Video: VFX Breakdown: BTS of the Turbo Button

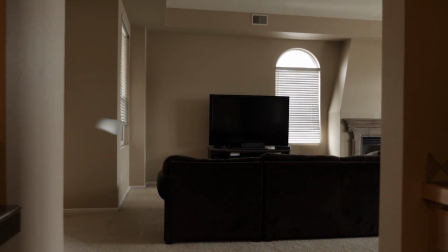Hey, what's up guys? Skylar here with a little behind the scenes video. So, it all started a few months ago after a long hard day of work. I happen upon YouTube, apparently looking like I'm quarantined. I happen upon a BenTK video that has some pretty cool effects and I say to myself, those are some pretty cool effects. I bet I could probably recreate those, put my own little spin on them. So a few months later, what do I do? I create, don't press the turbo button.
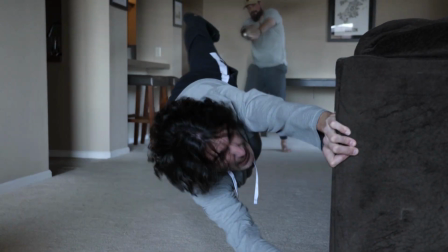A harrowing little tale about a vacuum cleaner gone awry that ends up sucking me and everything else around me into it just using After Effects.
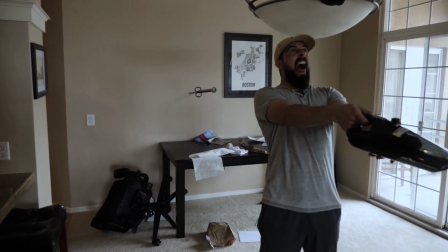so aside from the usual video stuff what will you need to make these effects work one a leaf blower and I got this
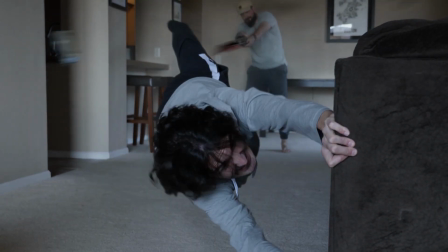for about 20 bucks on Amazon and it does a great job of making it look like wind is blowing through your hair you're being sucked into a vacuum to a
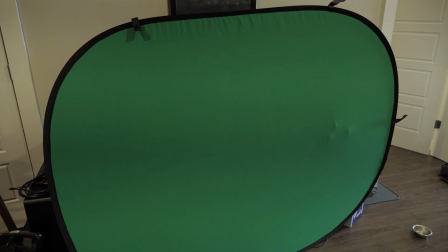mini vacuum because you're getting sucked into a vacuum three a green screen now I'm using this pop-up blue screen green screen which is
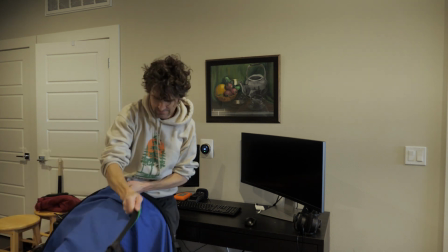awesome because of how easy it is to set up but it's still something that's taking me like 20 minutes to figure out how to fold up at the end.
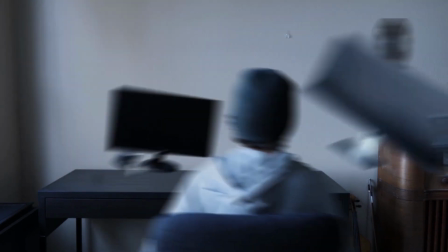All right, so the first shot we're going to cover is this initial shot where everything first starts getting sucked into the vacuum.
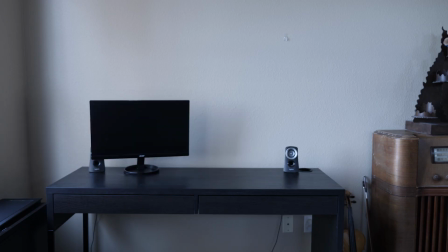So what you're going to do is you're going to set your tripod up and then you're going to start layering everything in there shot by shot.
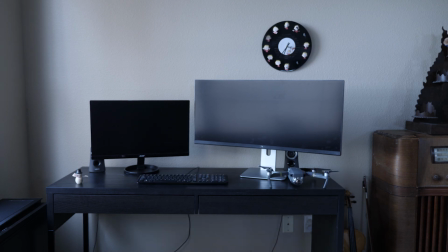I like to go with everything that's furthest back first and then start going closer and closer until finally it's you in the green screen.
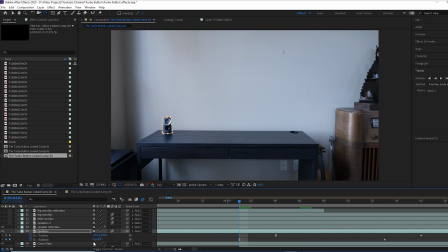Now let's hop into After Effects. All right, so we're going to start with just one object and I'm going to use the speakers as the example and all you really need to do is take a freeze frame of the object Do a little mask around it and then we're going to animate the position and rotation So it starts
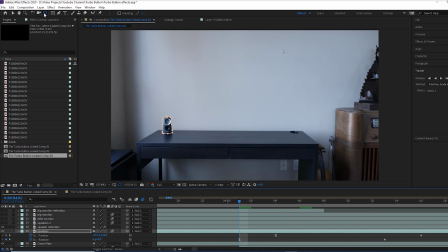to actually animate off the screen rotating as it moves to the side Don't forget to set the origin point so that when it's rotating it actually rotates in the right spot And don't forget motion blur motion blur super important for this So next you're going to want to duplicate your speaker footage and
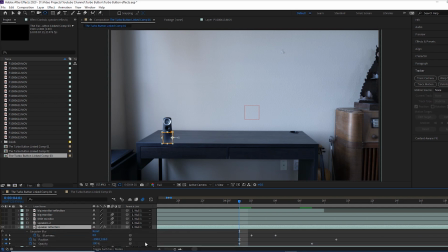then draw a mask around the reflection because you want the reflection in there So then what I do is I put a Gaussian blur on the reflection and I animate that blur up as the speaker starts to move off the table Then I animate the position of the reflection and move along with the speaker, and then I drop the opacity so that the reflection actually disappears as the speaker is moving off the table.
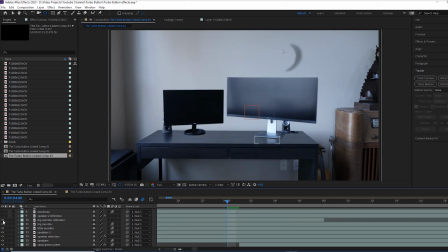Then you just have to do this with each one of your objects, and as you start to build it up piece by piece, you'll eventually finish your shot.
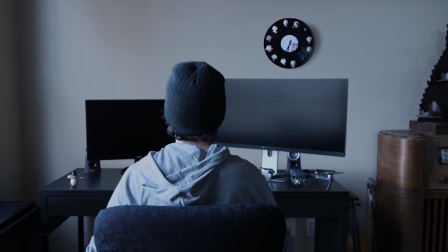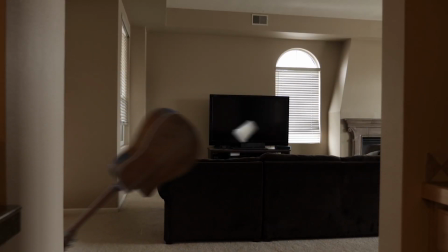Alright, so now let's take a look at this nifty little shot where I'm actually flying across the screen.
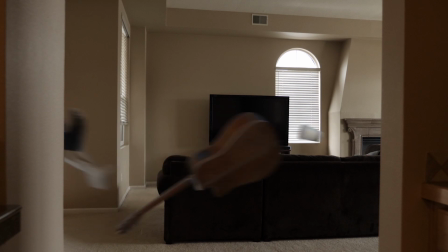And this is pretty similar technique, except that we have some of these objects on the shot that are moving like they're 3D objects. so let's take a look at how to do that.
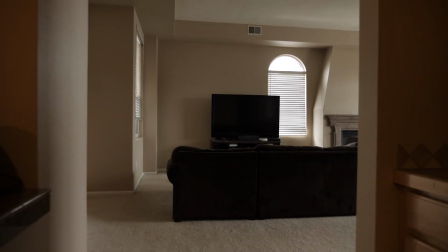All right so like most of these shots we're just gonna start with our clean plate. I actually took some fishing line and just tied it to the blind to give it some movement.
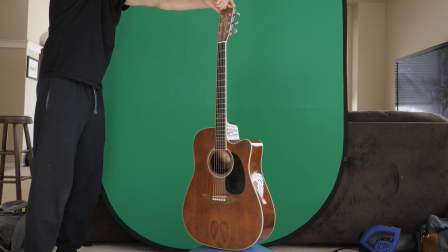But then we're gonna use a green screen and this is where we're gonna make our static objects look like they're 3D objects.
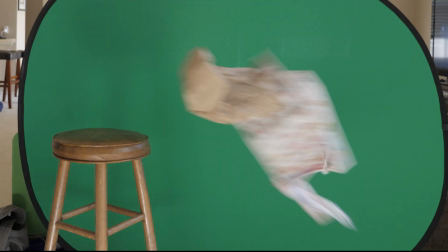So with the guitar we're just gonna give it some rotation. With the papers we're just gonna blow them across with a leaf blower and then same with a chipotle bag.
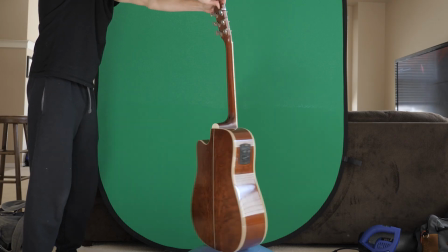It's that movement behind the green screen that will really work to make it look like that 3D object. Next we have to do me.
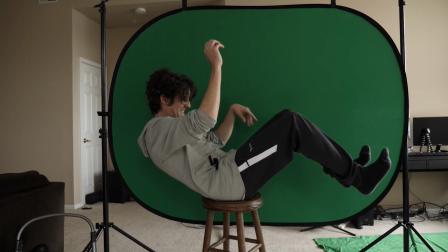I obviously should have set up the larger green screen, but I was feeling a little lazy. So that's why my legs aren't moving so much And now into After Effects.
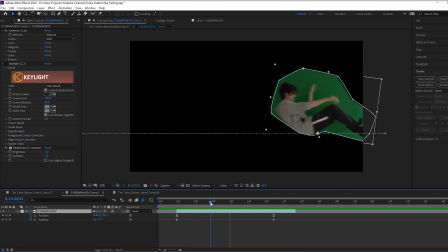So you can see we're animating me across. This is before I actually keyed everything out
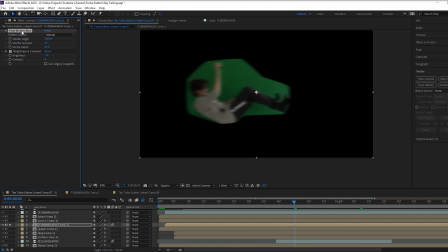Then we're gonna add a little bit of pixel motion blur just to give it that extra motion blur I shot at a higher shutter speed just to make it a little bit cleaner of a key
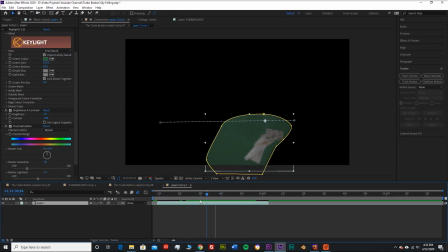Same with the papers. We're gonna animate them right to left, but keep them at the bottom of the screen so they actually go off-screen
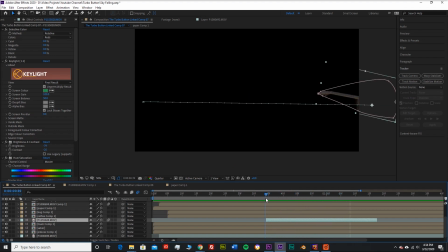All right, so after keying out the guitar, you're just going to animate the position from right to left. You're going to want to change the rotation so it looks like it's on its side being sucked into the vacuum. And then that movement in front of the green screen is what makes it look like a 3D object.
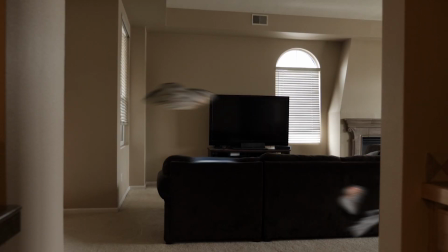You can see the side of the guitar moving into the back of the guitar, and that's really mimicking what you would get from a 3D object. So that's what's awesome about using this technique with green screens. It's really awesome if you don't have 3D animation software.
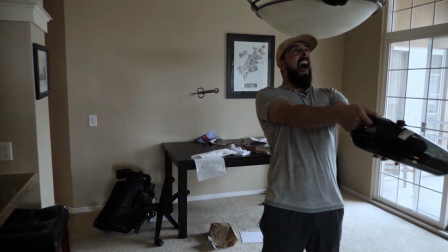all right moving on let's take a look at this sword shot all right so the first part where the sword actually comes up and at the
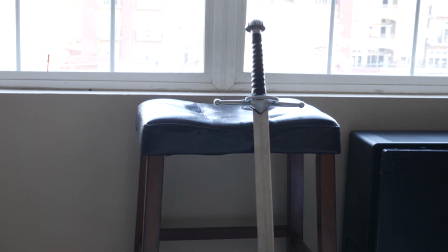screen so what do we have we've got our clean plate then we've got this where i've actually got fishing line tied to the sword and then i
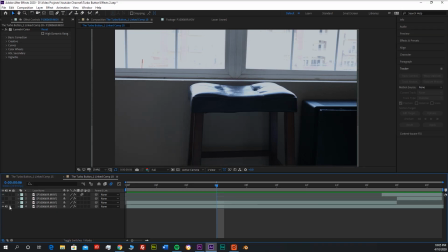just lift the sword right up and we're going to bring that in after effects all right so once the sword actually starts moving towards
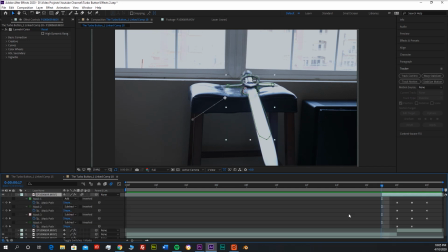the camera that's when i start drawing masks and animating those masks around the sword to kind of isolate it and then I'm going to use position scale to actually
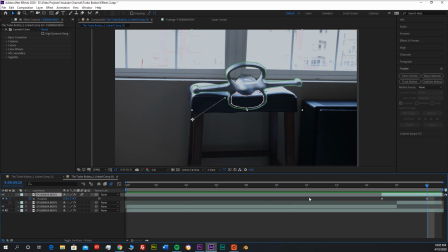move the sword so that it's looking like it's coming right at the camera and that's all you have to do with that one all
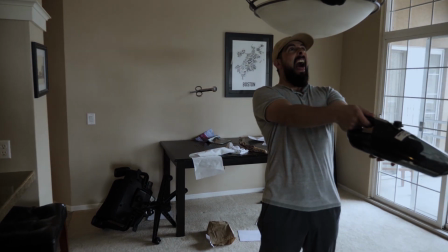right part two where the sword animates across hits into the wall and sticks into the wall all right so we got our blank shot with no animations or effects
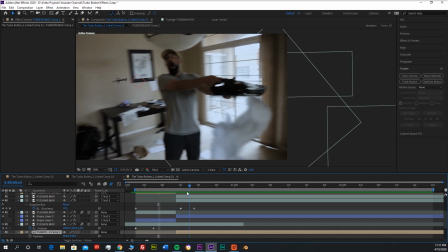from within after effects you can see that we have this sword animating from right to left it's just a side angle
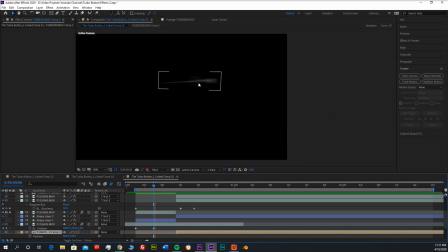of the actual sword if we isolate it that's all it is and it's just being animated it from right to left.
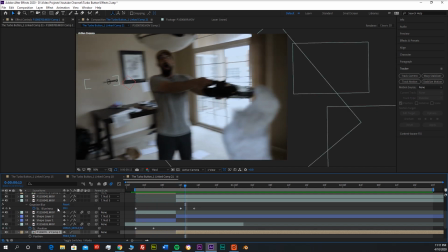And then from this position it just cuts into a different image of the sword at a different angle as it goes behind him. Alright so all I had to do for this part of the shot is I actually motion tracked the corner of the picture frame
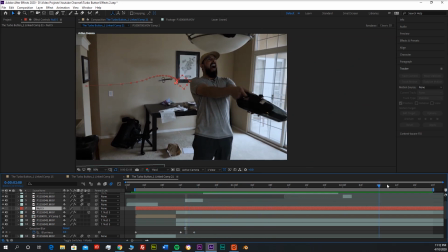in the shot using the tracker in After Effects using the position and rotation properties. I applied those to a null object and then I parented the sword to that null object to make it seem like it was actually sticking into the wall the way it was.
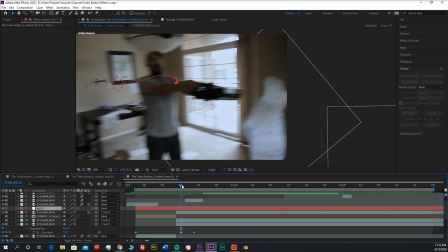Then aside from that I took some other paper elements and other things that made it look like there was still a lot of stuff being flung at the vacuum cleaner and I added that into the shot
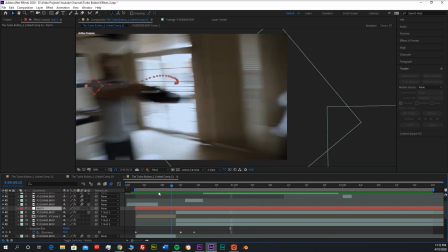completing the sword shots.
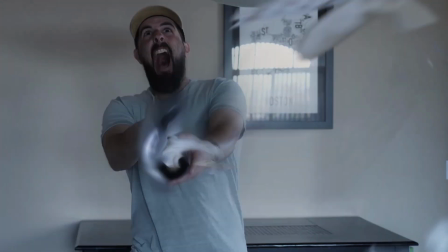All right for the next shot style we're going to be looking at the actual objects being sucked into the vacuum cleaner and how we do that.
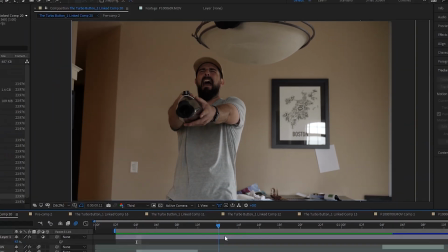We start off with nothing happening with our plane shot bring that into after effects and then we've got all these objects being sucked into the vacuum.
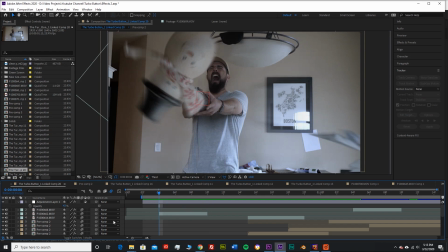Let's start with a snowman and just kind of isolate them here. All right, so what I did with the snowman is I just animated the position, rotation, and scale to make it look like it is moving away from the camera and towards the vacuum.
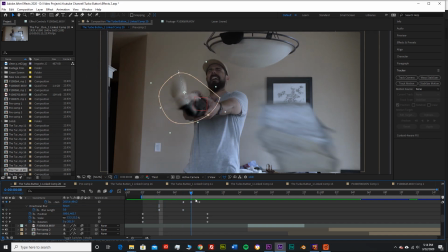Had a little bit of a blur on it, and then when it gets really close to the camera, what I do is I use the puppet pin tool. I add a few pins, and then I just animate it so it looks like it's actually being warped a little bit into the vacuum cleaner before I cut out the frame entirely, and it just disappears. And then I just repeat with all the different objects, and what I did with the paper,
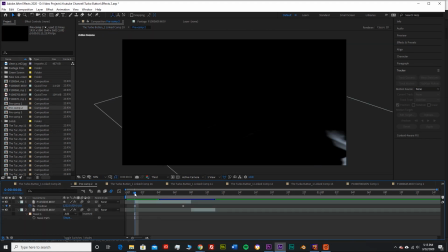which is a repeat asset that I've been using throughout all this is I just made it a 3d object I oriented it towards the vacuum so that as the paper moves across it looks like it's going
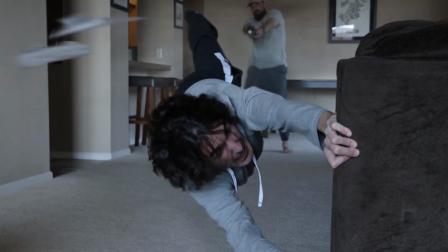right towards the vacuum all right so here we have these shots where I'm holding onto the couch for dear life trying not to
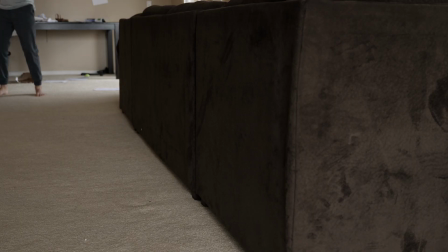get sucked into the vacuum how did I do these ones well like all of them I start off with a clean plate where I've got my roommate holding the vacuum
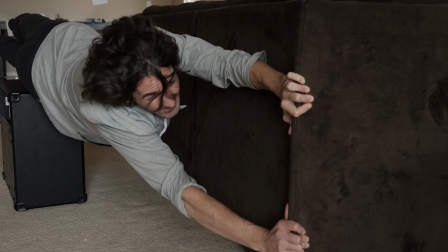in the background and then Then I've got my shot of me holding onto the couch, and what did I use?
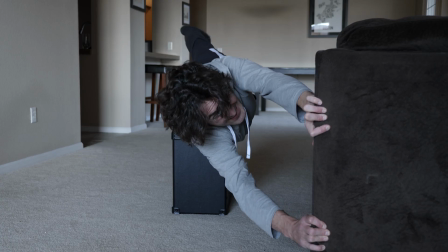My guitar amp because I didn't have any rope or wires to actually have someone pull on my feet which I think would have looked a little bit more realistic.
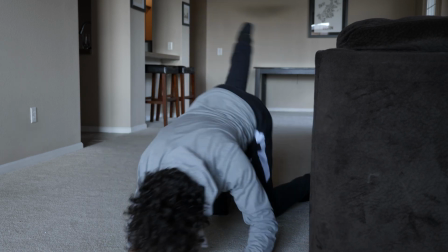But I improvised, I used my guitar amp, and it came out pretty good. Alright, and then I bring it into After Effects.
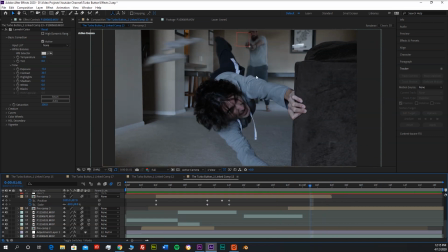And of course there's all the other objects that are being animated across and being sucked into the vacuum which I'm actually doing in the exact same way as the other shots.
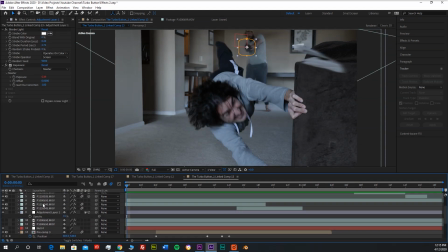But for the part where I'm holding onto the couch, what do I do?